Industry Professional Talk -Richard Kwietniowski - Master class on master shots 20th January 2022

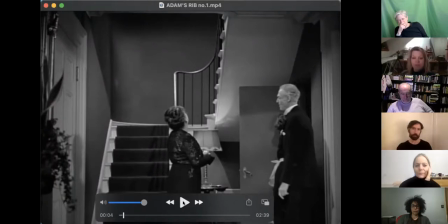In actual fact, the camera is doing a lot, but always secondary to performances. And the overall kind of movement throughout
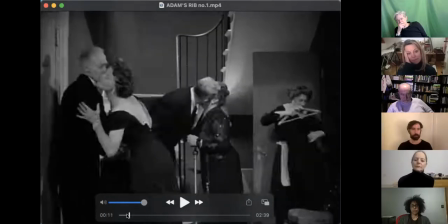this sequence is, you know, from left to right, basically from the stairs and the front door to get people across into this space.
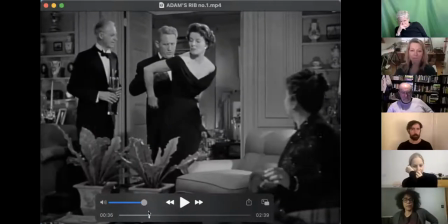And there's nothing random about it. So where the camera stops, this is very good in terms of framing,
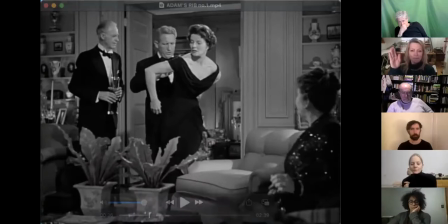because this woman is used like a sort of doorstop here in the corner. And this just gives us a sense of depth between her and them. These open doors in the back, fantastic opportunity for kind of cross-town traffic that we'll see in a minute. And then when Kit
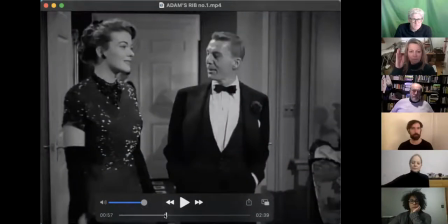arrives with his friend, it's the same movement. And again,
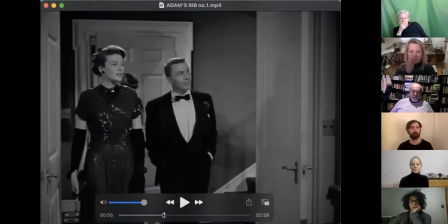one reason why all this work from the camera is fairly invisible is because it's accompanying the actors.
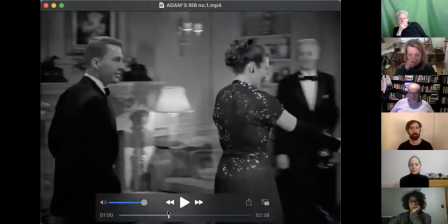It's not dictating to the actors, it's containing the actors. It's motivated, if you like, by their movement.
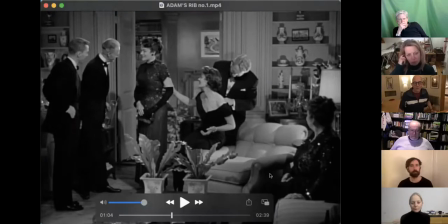And again, oh, what a surprise. Our doorstop comes into play again for where it ends. And then there's a move in. So we have here, this is a 6 shot.
She's just been proposing to me.
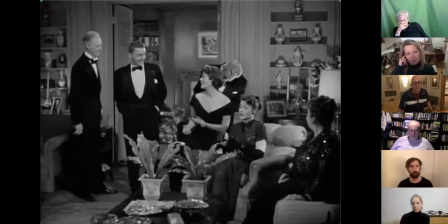That's why we're on time. Ha, ha. No humor, but stinking rich.
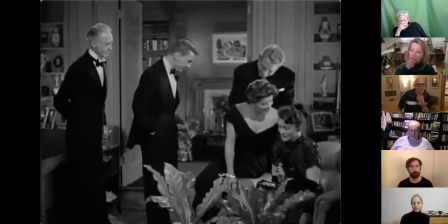Now it's a 5 shot.
Emerald, what do you want to drink? Oh, whatever's going. Dad, would you be an angel?
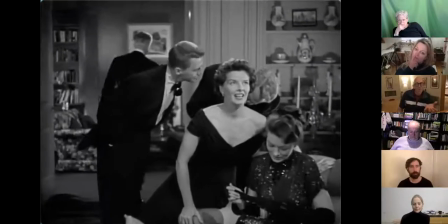You bet. Thank you. Need some help?
Now it's a 4 No, shot. thanks.
Well, why not? She may be your wife, but she's my lawyer.
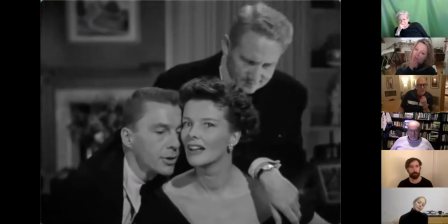Cut to a 3 shot. Why do you stay married to a legal beagle with 10 thumbs? All right, Kit. That's enough.
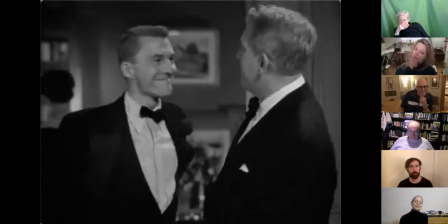Not for me, it's not. 2-shot, Why don't you go play the piano? All right, I suppose that is why I was invited.
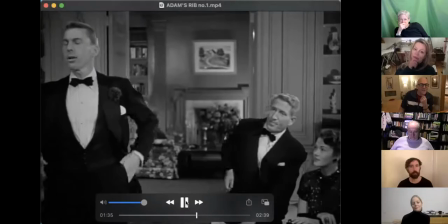That's right, that's right. cut to, single.
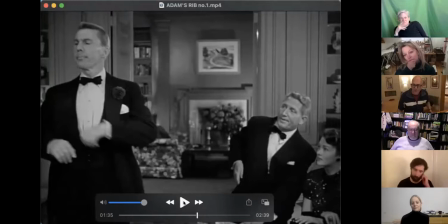So it's being organized incredibly effectively, but in a way that prioritizes what the actors are doing. And it's breathtakingly good. Watch the cued movements in the background at this point.
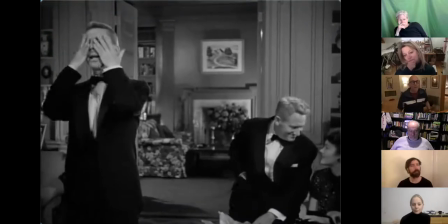Be a drink. I choose Amanda.
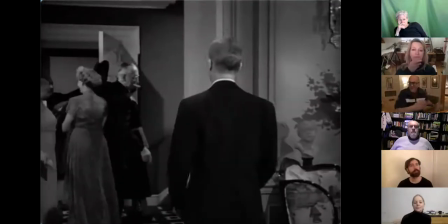And then that leads to this elegant camera move for the judges.
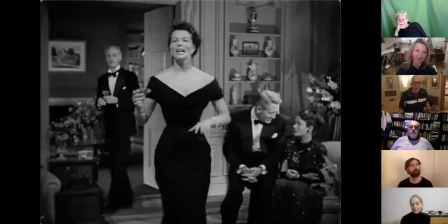The judges? Somebody said judges were coming. Oh. Hello, Donnie.
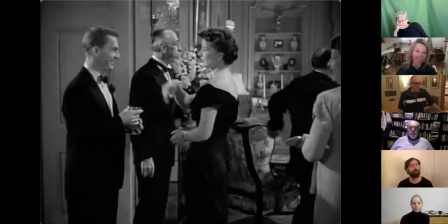You always have judges here. Why is that? To get in good with them? Well, you mean it.
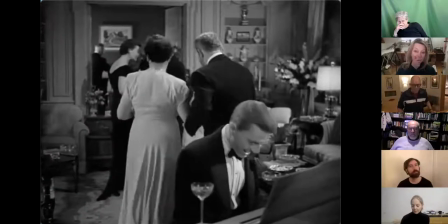How very nice to see you, Mrs. Markison. How very nice to see you, Mrs. Markison.
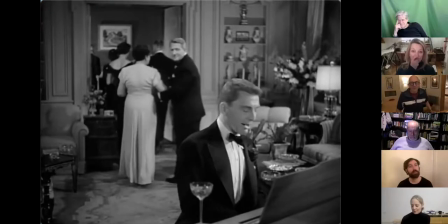Now, I'm 99% convinced that was not in the script. And I'm 99% convinced the director didn't say, hey, I've had a great idea. When you start playing, why don't you sing Spencer Tracy's line?
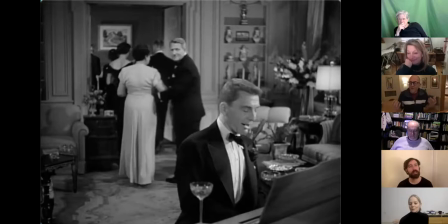I think it was just something the actor did as a joke between takes or when they did the technical rehearsal. Because when you have so many actors together, you're going to get a certain kind of energy. And they're very buzzy, but the energy is also very good for the director because they're
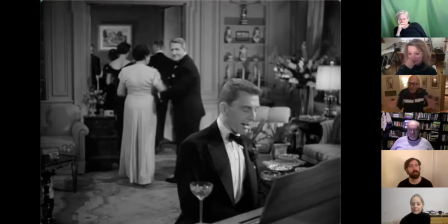still thinking about the scene and they're interacting and they want to wring out as much as they can. So I think it was probably done to amuse the other actors. And then Kukor, a brilliant director, said, okay, do that in the take. And it gets this lovely little additional, this little look back from Spencer Tracy.
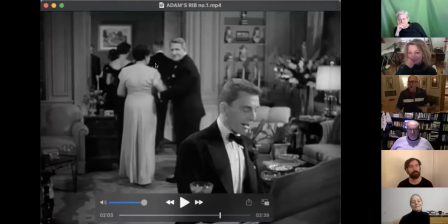And it's just a huge cherry on the top of a very good cake. And for the final scene in the second room, this is a George Cukor film. Can he do it in one camera setup? Of course.
Very nice to see you, Mrs. Markison.
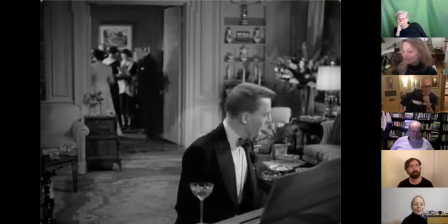The judge is standing by, but I really don't know why. Very nice to see you.
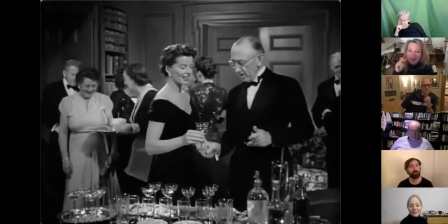What were you doing down in my bailiwick today? Oh, just a little ambulance chasing.
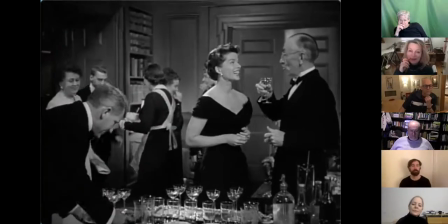Successful? Well, I got the case. What case? A girl named Doris Attinger shot her husband.